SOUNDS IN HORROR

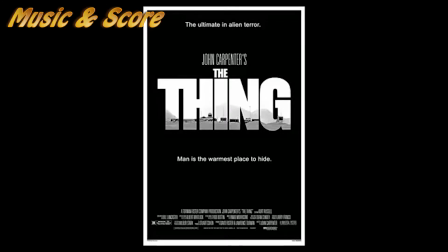244s
Unpredictable patterns of sounds are also used, as the human brain finds irregularity jarring and harder to process than a constant rhythm. This soundscape from Incompetech is a good example of this.
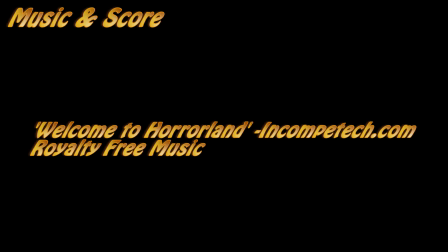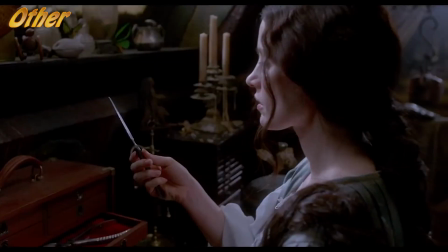272s
Some sounds are not technically music, but are also non-diegetic sounds which tie into the music in order to convey a particular mood.
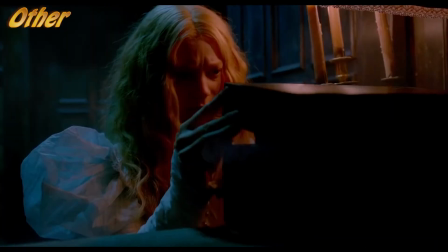279s
For example, in the Insidious trailer,
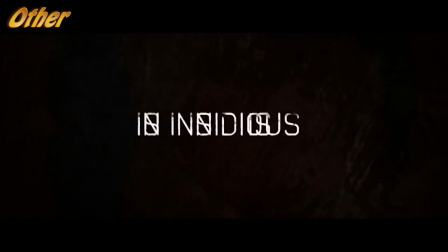281s
the flickering text is punctuated by strange and not quite identifiable sounds which resemble static in some places, and in others just sound unsettling.
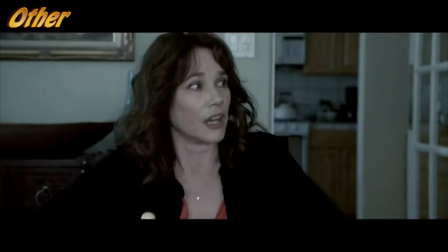289s
Which is the point. These sounds are designed to represent the mood of the film by being uncomfortable to listen to.
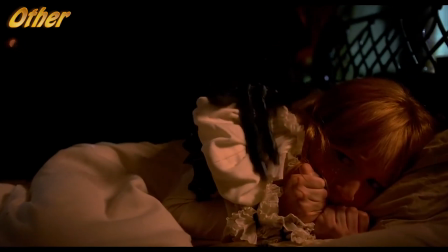295s
The deep rumbling sounds at the beginning of the Crimson Peak trailer have a similar effect. More of these sounds are seen in the trailer for Oculus, another recent horror film.
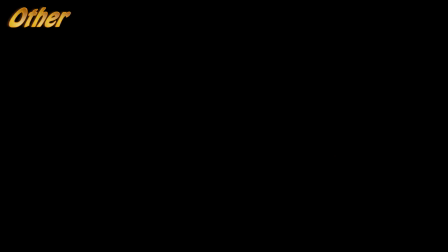304s
One thing horror music loves to do is crescendo at scary moments.
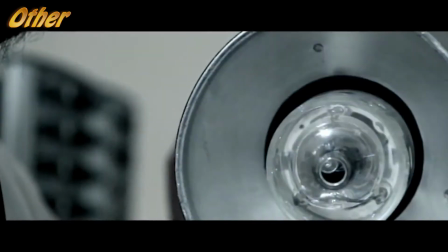308s
This is an auditory signal to the audience that something scary is about to happen, and often sets up for a jump scare.
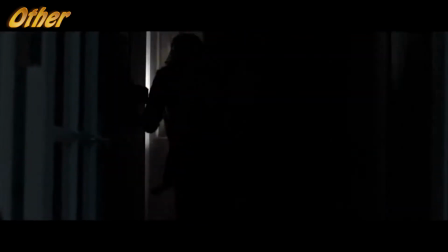314s
The volume steadily builds to ready us for the prospect of a loud and sudden scare.
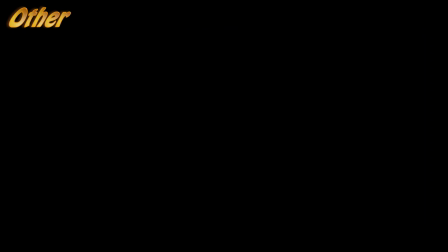318s
Again, whilst I personally dislike the overuse of jump scare tactics, my thoughts on this practice don't change the fact that it's a very popular one in the modern horror scene.
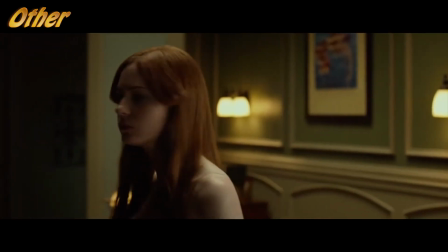327s
I mean, used effectively, a jump scare is great. It's an excellent way to release tension.
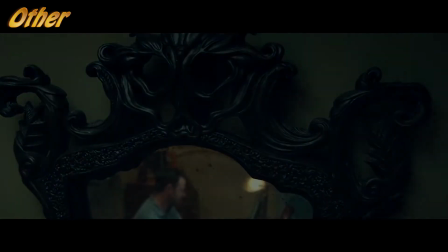333s
Some sounds will be enhanced in trailers to place an emphasis or a weight on the synchronous action to which they're tied.
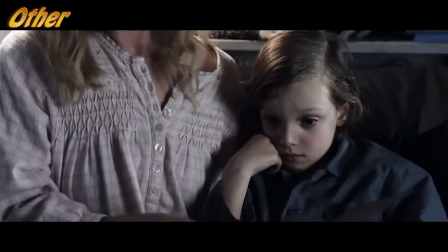339s
For example, in the trailer for The Babadook, the sound of Amelia snatching up the photograph is enhanced for emphasis,
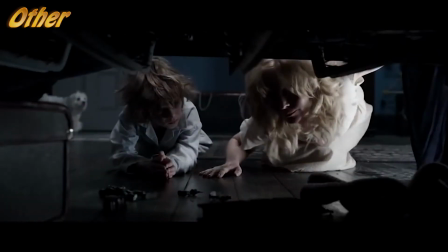344s
as the action has both a physically fast motion and an emotional weight to it.
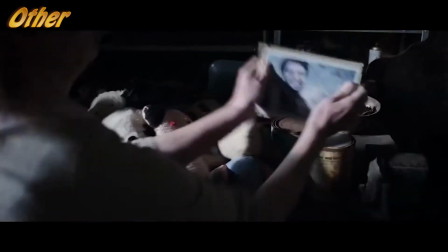348s
It's an important action, and enhancing the sound highlights the frantic nature of Amelia's actions as she grabs the picture.
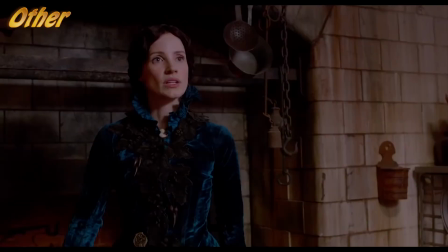355s
Another example comes yet again from the trailer for Crimson Peak. The rattling of the keys is enhanced to emphasise the motion as the woman withdraws them.
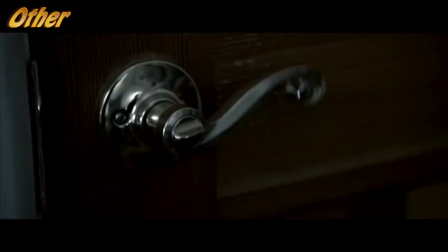363s
Enhanced sounds help highlight important actions in the story and to draw our attention where it's needed.
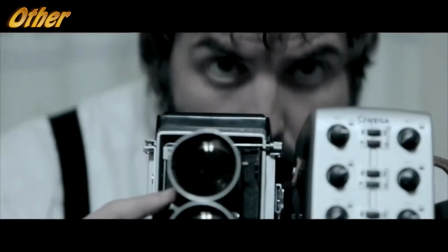370s We took Tri-Field and EMF readings of the whole house.
Finally, there's a plethora of sounds that have become intrinsically linked with the horror genre.
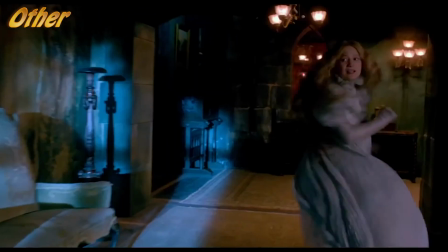378s
First, screaming. It's truly a challenge nowadays to try and find a horror trailer that doesn't have one of these bad boys in it.
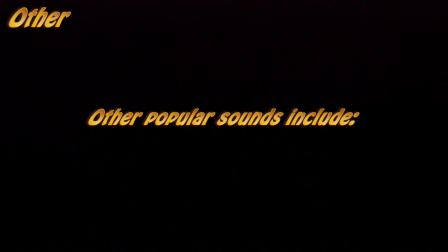388s
Other popular sounds include enhanced voices, to make a monster or antagonist seem more unnatural, seen in Insidious and The Babadook.
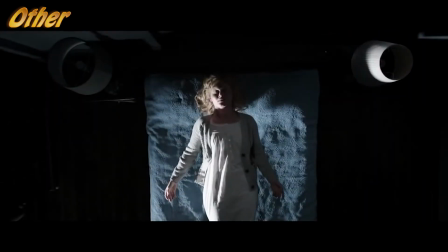401s You can bring me the boy. You can bring me the boy.
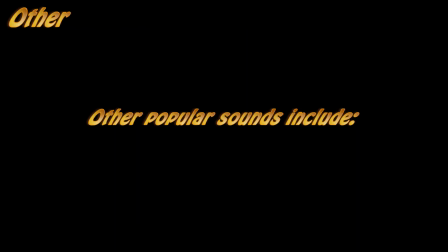Footsteps, seen all over the place. And finally, things that go bump in the night.
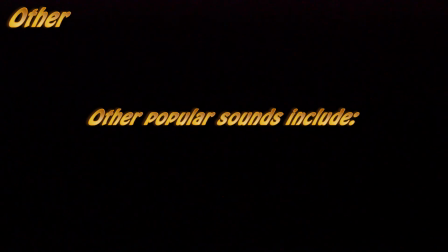424s
Thanks for listening. I promise there's not a jump scare at the end of the video. Had you fooled there for a moment, right? Anyway, see you later.